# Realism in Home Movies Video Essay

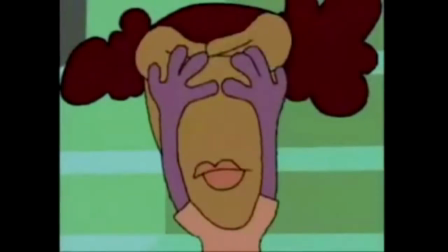Let him drag you to the mud like he dragged me! He's not gonna win. I'm the best. Then do my interview right now!
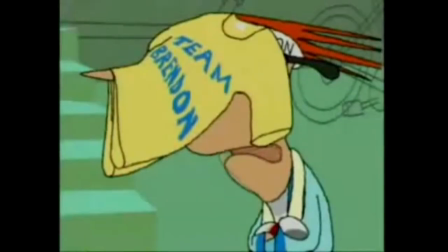Fine, do the interview. See if I care. Well, I will do it! Well, just do it, well, then! Well, then tell me, listen, just to push the thing, and I'll do it!
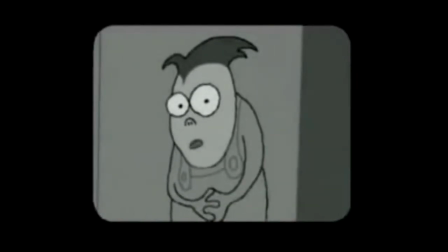Right, Shannon dragged me in the mud. And then, Brendon is going to fight him.
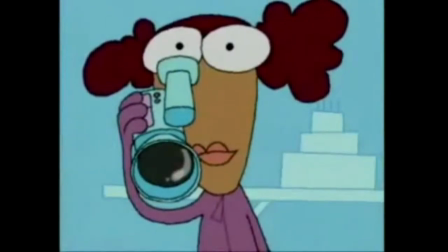The show's plotlines contained many negative experiences relatable for virtually any member of its audience, like humiliation.
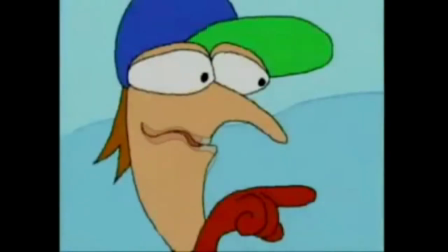I'd like to say one thing on top of that. Yeah? Surprise! Surprise!
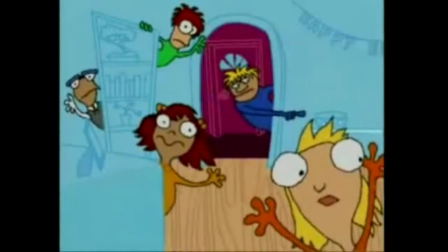You loser!
Disastrous relationships.
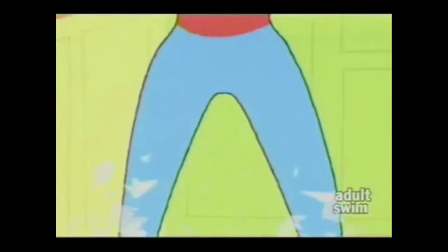Ugh, that's for your couch and your stupid car and your golf clubs and your...
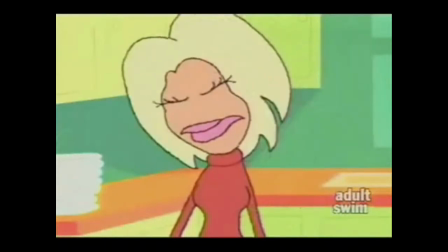facial steamer and your deodorizer, your water pick,
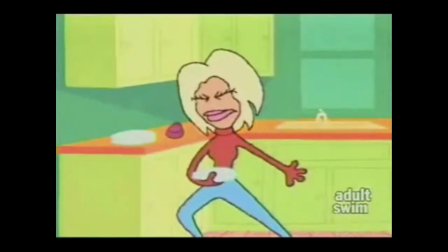your mother's stupid vagina.
Mislaid responsibility.
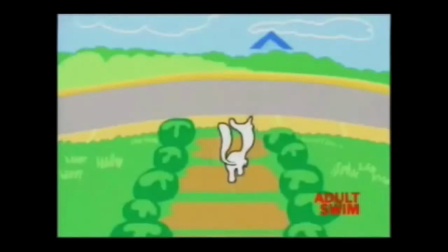Whoa. Here, kitty. Here, boy. Here, kitty. Oh, I'm in trouble.
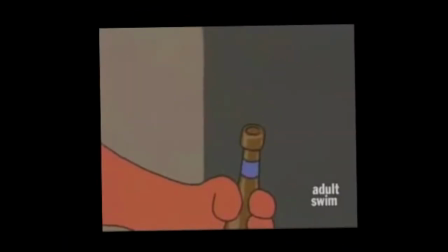Or a bad date.
So I said, you want it clean? Huh? You want it clean?
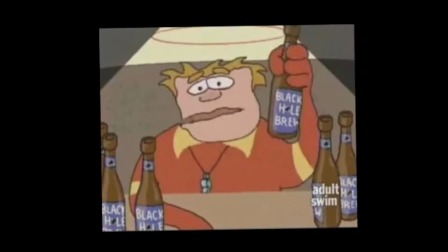You clean it. Clean it yourself. Clean it yourself. And I have not seen my mother since that point.
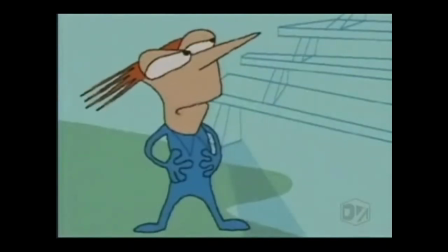Several episodes of the show feature voices from professional stand-up comedians.
Yeah, I wish I could be happy for you, man.
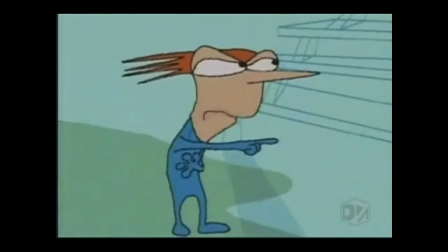Why can't you be? You went out with her after me and she were finished.
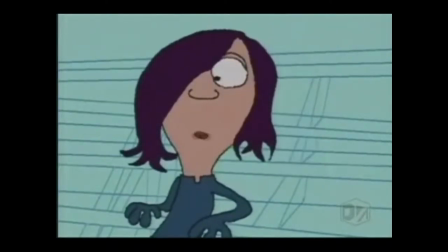Aw, man, don't lay it out in chronological order, then it just sounds bad. I was gonna stay overnight at my friend's house.
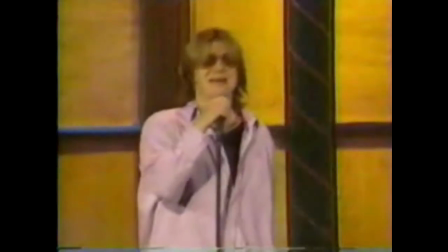He said, you're gonna have to sleep on the floor. Damn gravity. Got me again.
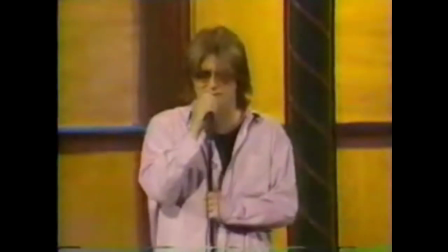You don't know how bad I want to sleep on the wall. Will do.
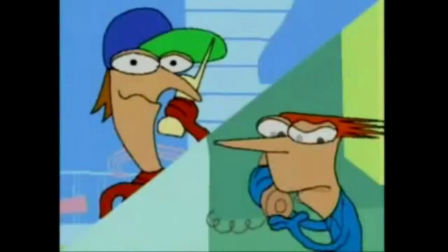What, casual dress or? Oh, yeah, whatever you want. 4 p.m.
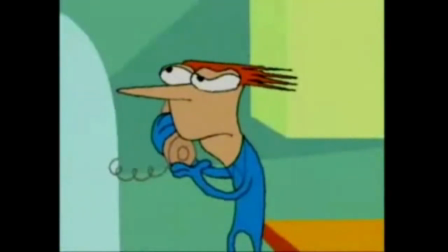Okay, okay, Saturday. By the way, I'm registered at Toys R Us.
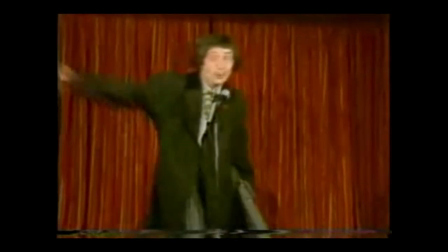A lot of you are probably worried that I'll reproduce.
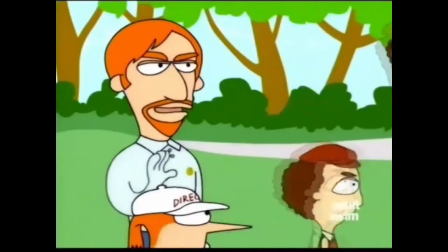Well? Bye. Dad, you just lost a client.
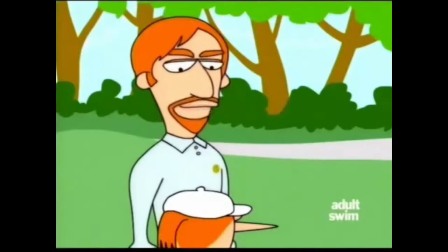I didn't want to work with that guy anyway. He's an ass. He's not a cheater like us. But let me be clear, by the way.
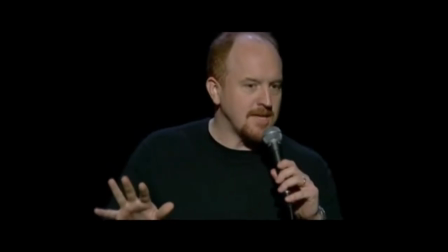I'm not saying that white people are better. I'm saying that being white is clearly better.
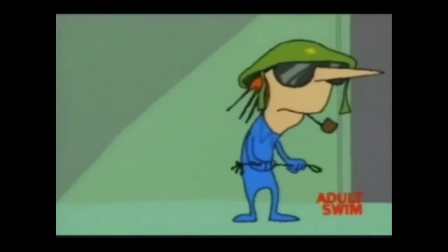Who could even argue?
The majority of the home movie segments are shown as the finished movie. This is in order to put us in the mindset of the characters and how they work creatively.
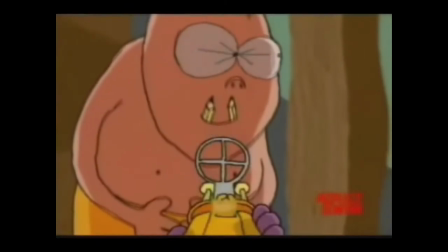As usually Brendon is the director, it shows how his control and influence affects the work made from the group effort.
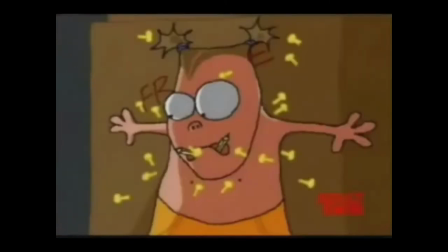The movies themselves are usually either entirely downplayed or done to the height of cinematic excellence.
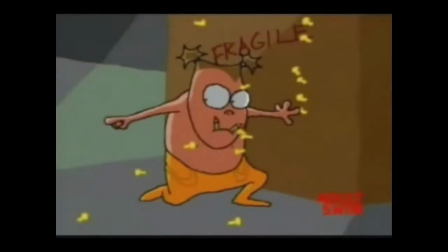Maybe you should look at yourselves before you take it out on me. I'm just one monster. And when I'm gone, you'll remember me.
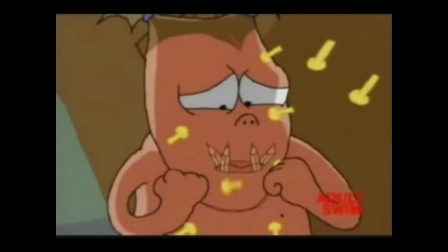Ow! Ow! Ow! And then you'll have to look at yourselves and own up to what you've done.
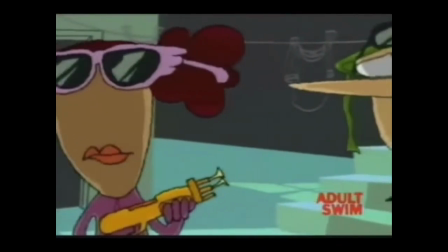For isn't every man a monster? I guess he's right.
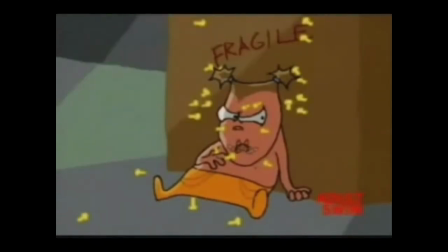I guess we're all... You're damn right I'm right. I know.
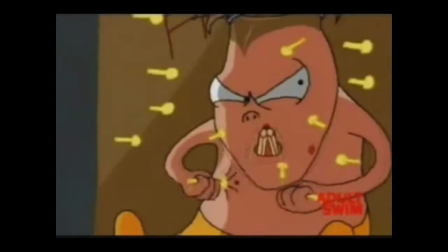Stop shooting. Okay. Hey, guys. Don't you realize that if you stop now, I might be able to get surgery.
The home movie segments are sometimes in black and white. The most common home movie cameras at the time recorded onto VHS tape.
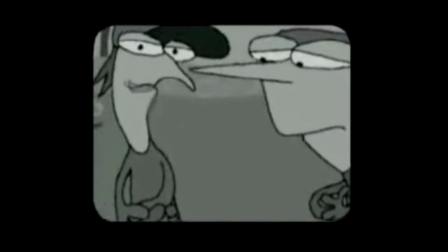Viewing through the eyepiece of one of these cameras would see a black and white image and only be in color in the finished video.
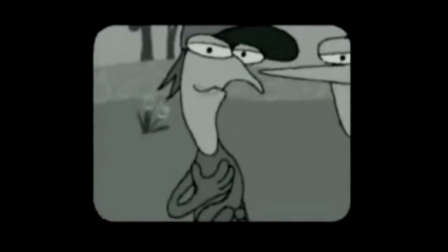So when the screen turns black and white, you can tell that the recording is live in the context of the scene, giving us a point of view perspective from the camera operator. The POV places the audience in the action and adds to the realism of the scene.
All right, you want a good start?
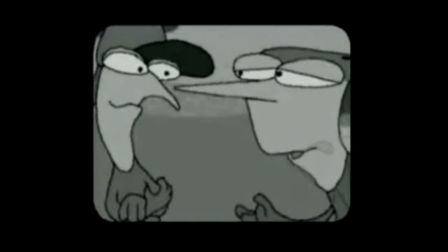If you want to try to hit me and I'll, like, block it, or I don't even know, it's... Ow! Oh, Brendon.
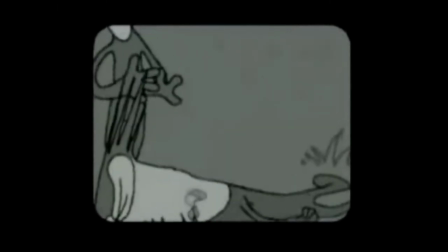Oh, gee.
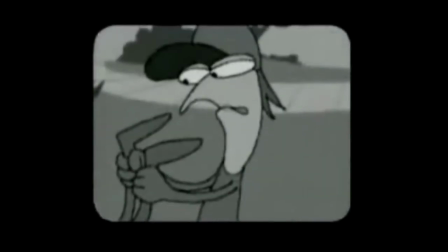Oh, wait a minute. Oh, Brendon, no, stay down. No. This is called the Tasmanian footlock.
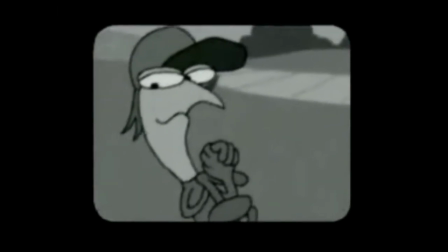You cannot get out of this. Oh, God! I'd like a copy of this, please.
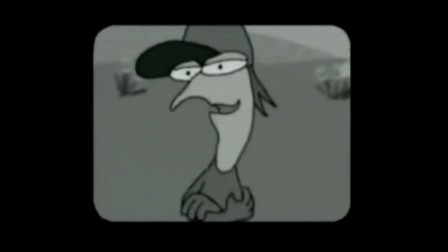Sure. Do you want VHS? VHS would be perfect. Okay. No, come back!
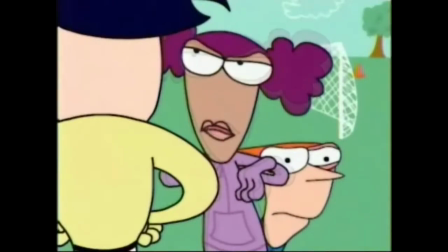I'm not finished with you.
Unfortunately, the later series of home movies gradually became cheapened for the sake of gaining wider audiences.